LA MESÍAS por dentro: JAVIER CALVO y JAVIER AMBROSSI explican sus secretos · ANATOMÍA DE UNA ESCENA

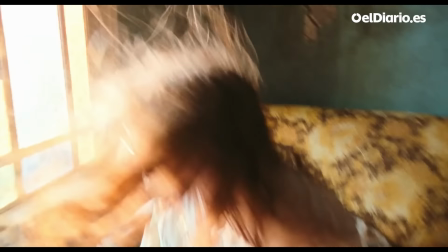[12:08]
Montse hace lo mismo que está haciendo Enric, pero de otra manera, cámara en mano, como todo mucho más salvaje, y encuentra la misma paz que encuentra Enric de otra manera, en la espiritualidad, que es justo el tema central de la serie, que para nosotros la religión y el arte son las dos caras de la misma moneda, ¿no? Cosas a las que se agarra alguien cuando no tiene nada que hacer. Entonces, este final representa muy bien todos los temas de la serie.
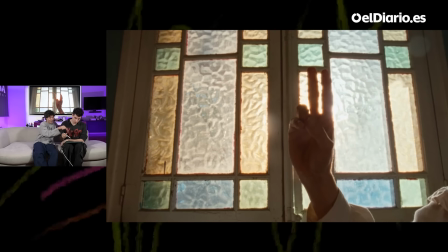[12:33]
Presentamos la mano.
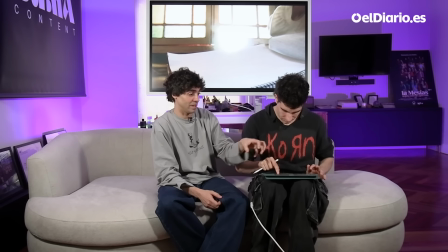[12:35]
Aquí Lola le estaba costando como encontrarlo, porque fue la primera vez que Lola hizo la Montse, digamos, espiritual. Y entonces, en un momento dado, dije, pues qué coño. Entonces empecé a hablar yo. Entonces, aquí, pero sin avisarle. Entonces aquí, ella empezaba tal, y en un momento dado le dije, Montse, soy yo.
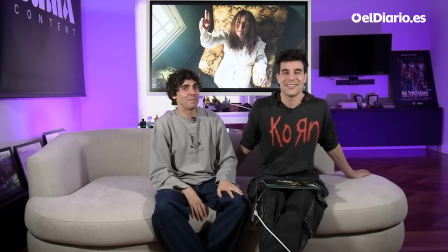[12:58]
Y claro, cuando hace.
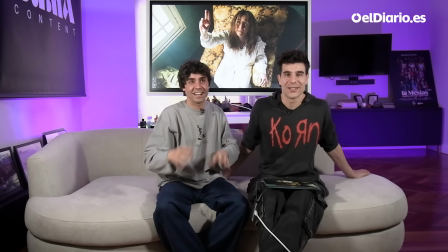[13:00]
Y ella entró en el claro, juego, entró sin pensarlo, lo oyó, pensó que era realidad ya y bueno, se le caían las lágrimas.
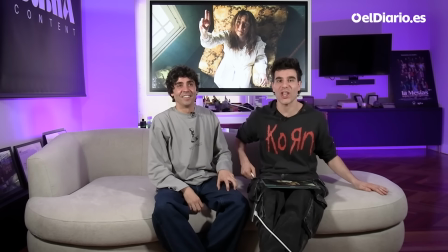[13:08]
Y yo, que soy yo, tal. Bueno, ¡mueve los dedos! ¡Mueve los dedos! ¡Levanta la mano! ¡Escucha lo que te digo! ¡Mueve la mano! Tal. Eras un dios autoritario. Muy autoritario.
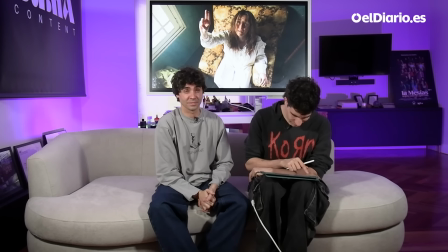[13:17]
Le decía unas cosas súper fuertes, en plan. Bueno, es que le decía incluso. Dios de todo. Mete la mano en un coño, cosas así súper fuertes.
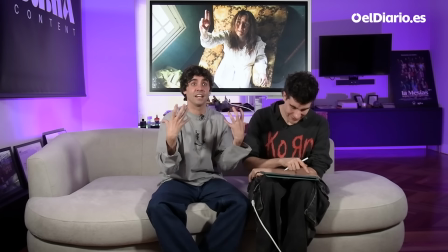[13:25]
Cosas fuertísimas que se me van ocurriendo en el momento y que le sacaban a ella de la idea mental que puedes tener de algo religioso.
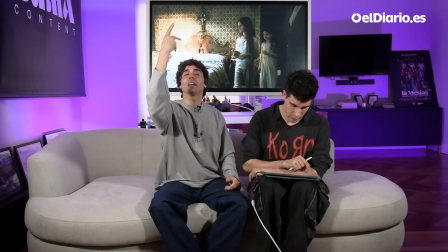[13:31]
Fue, ¿no? Impresionante, de los momentos más potentes, ¿sabes? Que yo he vivido. Pues, ponerte tal, no, la intenté mover y sin avisar.
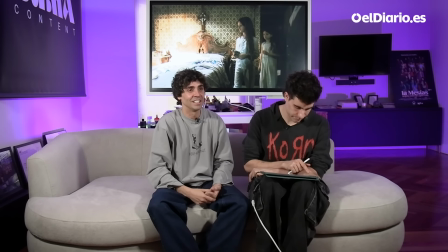[13:38]
Y entonces le iba diciendo unas cosas tremendas, ¿no? Como, no te mereces nada, no sé qué. Y ella lo recibía y lo iba sacando. Dios me habla.
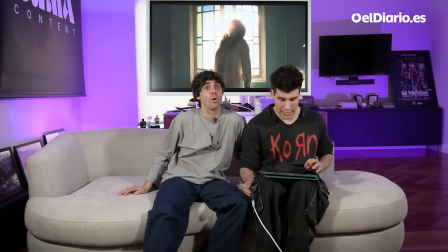[13:51]
Por fin conquista a lo único conquistable que tiene Montse en su vida ya.
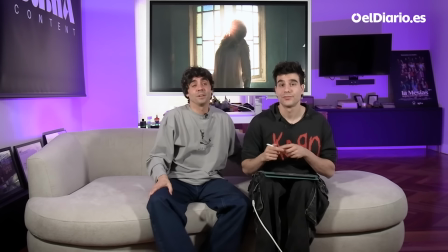[13:56]
O sea, a Montse ya se le da exactamente igual. Dice, bueno, tengo que ser por lo menos la reina de la nada.
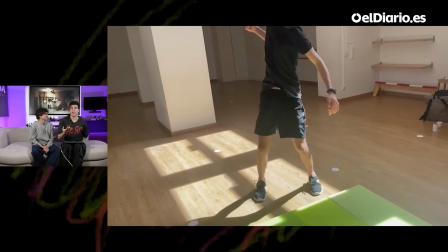[14:07]
Lo más importante de esta habitación giratoria fue la coreografía. Claro, que no podían crearla porque no podían bailar por las paredes en la sala de ensayo.
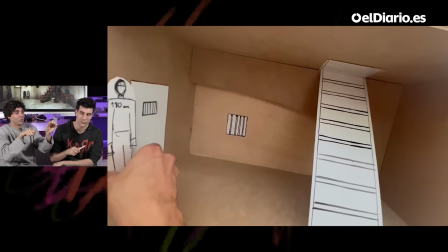[14:16]
No, primero empezamos a ensayarla en una maqueta. Luego después eso ya se fue haciendo realidad y ya pudieron ensayar en el cubo. Hay que decir que lo de los dedos es una cosa que nosotros estábamos muy obsesionados con Araceli López, que es una bruja que salía en Callejeros y en muchos vídeos de los años 2000. Y a mí eso me fascina, ¿no?
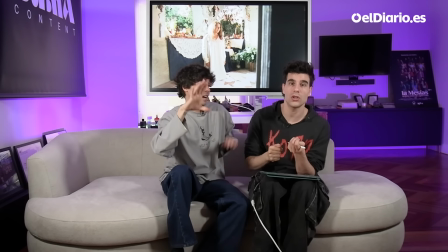[14:34]
Las gurús que mueven los dedos. O Carlos Jesús, ¿no? Sí, Carlos Jesús. Tal. Que...
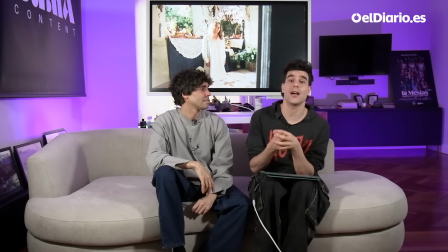[14:39]
Y dijimos, Belén, tienes que crear una coreografía manística en la que ella conecta con lo que ella conecta con ellos. Y entonces ella se creó esto, que es una mano, dos manos, tres manos.
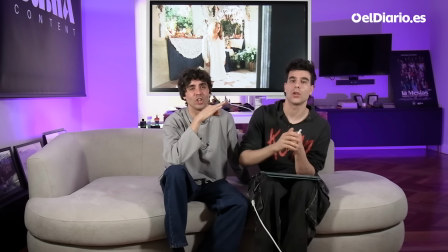[14:53]
O sea, y veías a Lola Dueñas haciendo esto todos los días, a todas las horas. ella y Carmen Machi todos los días. Esto es una labor de coreografía. Tenían que tenerlo muy mecanizado.
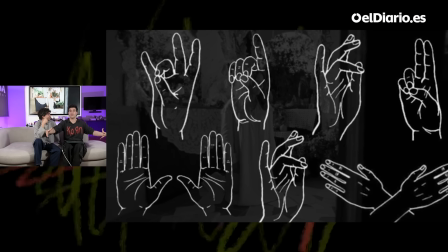[15:04]
Y esto lo sacó hizo todo un estudio de manos religiosas de pinturas renacentistas, del barroco.
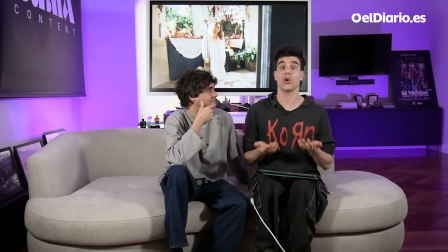[15:11]
De hecho, querido creyente, querido seguidor, hola, también son manos de pues la mano. Esta mano es otra, que hay vírgenes que tienen esta mano, o niños Jesús, y esta es otra. Todas las coreografías de las Stella Maris vienen del movimiento de la primera coreografía, que es el de su madre conectando con el más allá.
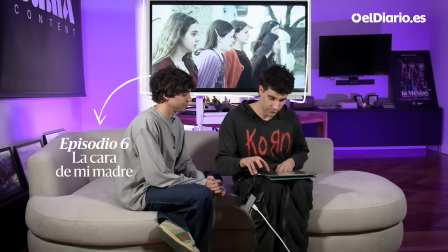[15:29]
Vamos a hablar de esta reina, que es Carmen Machi.
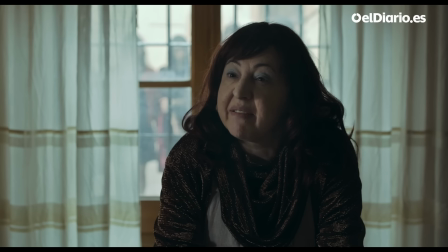[15:34] Aquí el único que está cerrado eres tú, ¿entiendes?
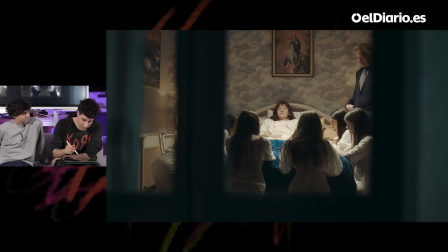[15:43]
Hay una cosa muy importante, y es que este cuadro de aquí... La Asunción. Este cuadro aquí, que es la Ascensión de María, es... Aquí abajo lo estamos imitando, ¿vale? Tenemos el color azul,
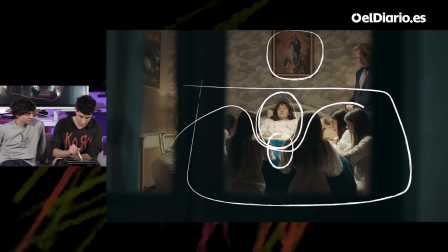[15:58]
tenemos a la Virgen y tenemos a todos los angelitos alrededor, y de hecho esto de aquí es Pep, ¿no? Como que la composición es la misma que tiene el cuadro encima, que es la Ascensión de María.